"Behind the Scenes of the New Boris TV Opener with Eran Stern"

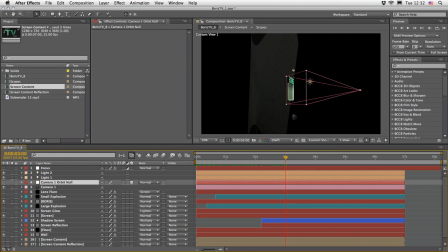So we have to cheat a little bit
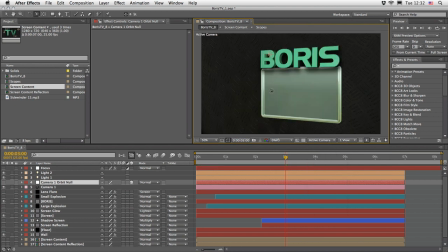until we get something which looks kind of decent from the main camera angle. Okay, so now that we know where are we taking it in terms of the story,
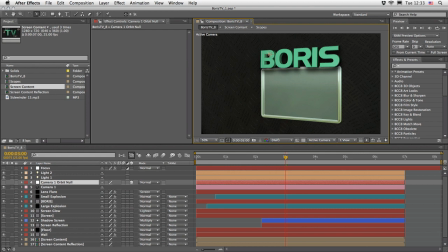we can actually concentrate in the design and all the beauty things and make it look as believable as we can. So I will show you what I did here. First of all, I will isolate the wall layer.
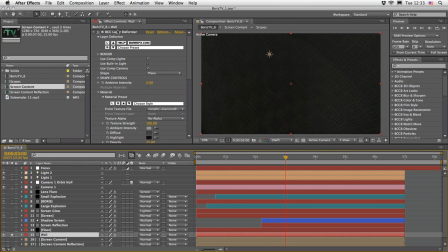And this is basically just a simple layer deformer on a regular solid with a
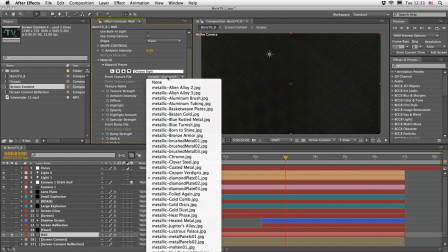texture, a front texture of this metallic diamond plate.
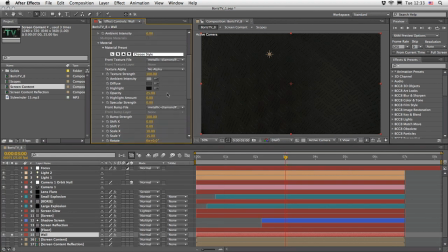Now we can see that the opacity here is very low.
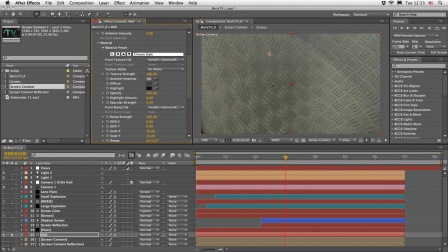If I will raise it to 100%, we can see actually the texture in its full glory. But due to the fact that this should be a background element, I took a couple of steps.
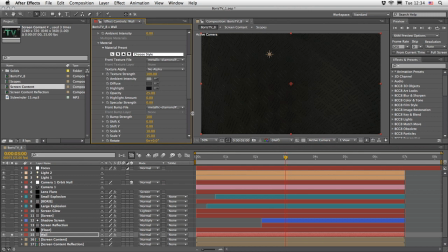First, of course, I lowered the opacity to 25%. And then I also changed the scale of the bump.
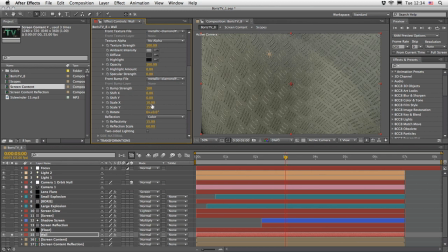So let me just raise it a little bit, and I will show you this is how you will get it initially. So probably most of the textures will not look as good as they can be when they are just stretched across the whole surface.
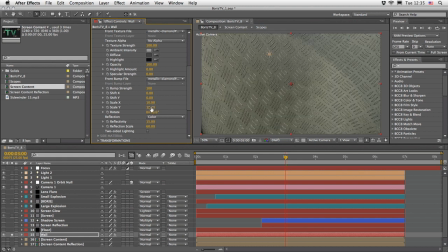So a wise thing to do is just change the scale until you get the pattern that you are after. And then of course you can lower the opacity and change the material.
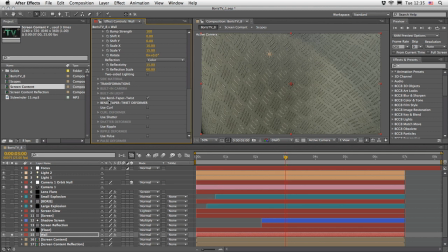But before doing so, I just want to show you that I also used here the bend and taper twist and just modified a little bit. Once again, if I'm going to change here to maybe custom view 3,
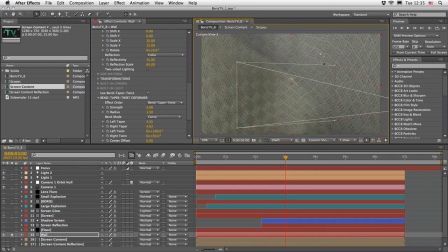so we can see that we have some kind of a 3D geometric shape just around everything. And because it is bending and deforming, it kind of look interesting from the camera angle and the camera point of view.
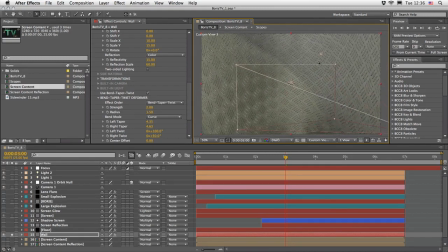And when we are moving the camera, it catches lights and reflection in a very interesting way. But once again, I have to remind you that this is a background element,
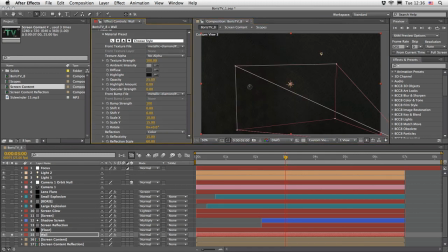so we have to lower its opacity just in order for it not to steal the attention. Now, obviously, I also added a floor here. So this is using the BCC Extruded Spline,
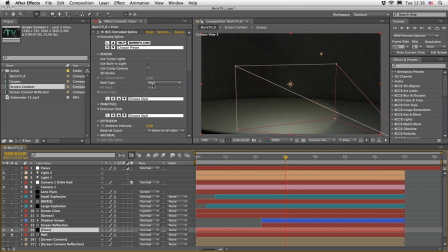and I choose to use the path type here, which you can of course choose from different kinds. I choose the oval path, and just to show you what we have here, I will try to get a better angle,
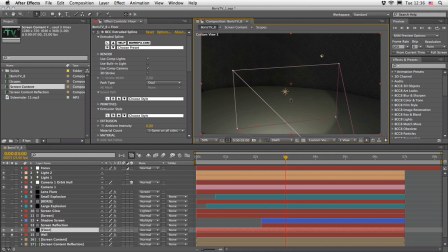maybe zoom out a little bit further away from the scene, and we can see that this is our floor. Now the screen and the Boris element at this point are just on top of it,
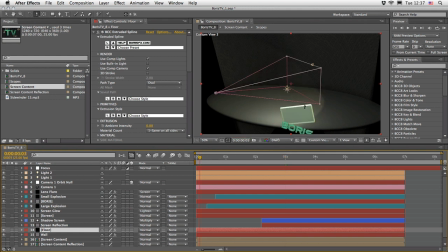but if we will go to the start of the animation, we can see actually that there are just lying beneath our floor. So this is what I told you about. You have to cheat a little bit, but this is their starting point, and from this point they will shoot up in the air.
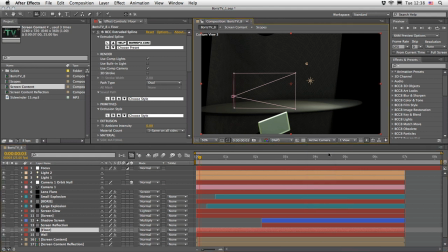Now I'm going to switch once again back to my active camera so we can see how the camera is viewing the scene,
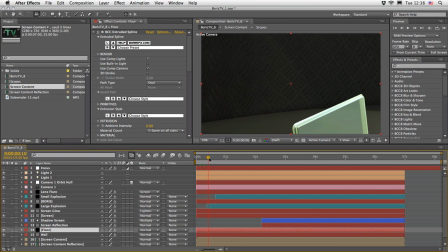and we will move forward a little bit so we can see that the screen is the first element that shoots up.
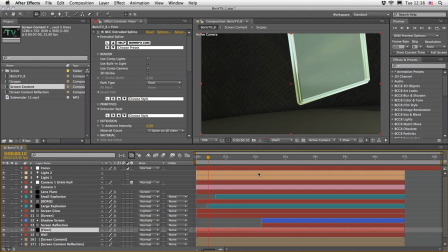And as soon as it shoots up, I want to create the feeling that something is maybe punching a hole or creating some kind of explosion all over the place. Now, of course, I can use the explosion or the shatter effect here
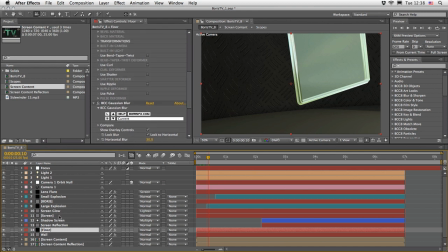underneath my floor, but this will tear the whole floor up.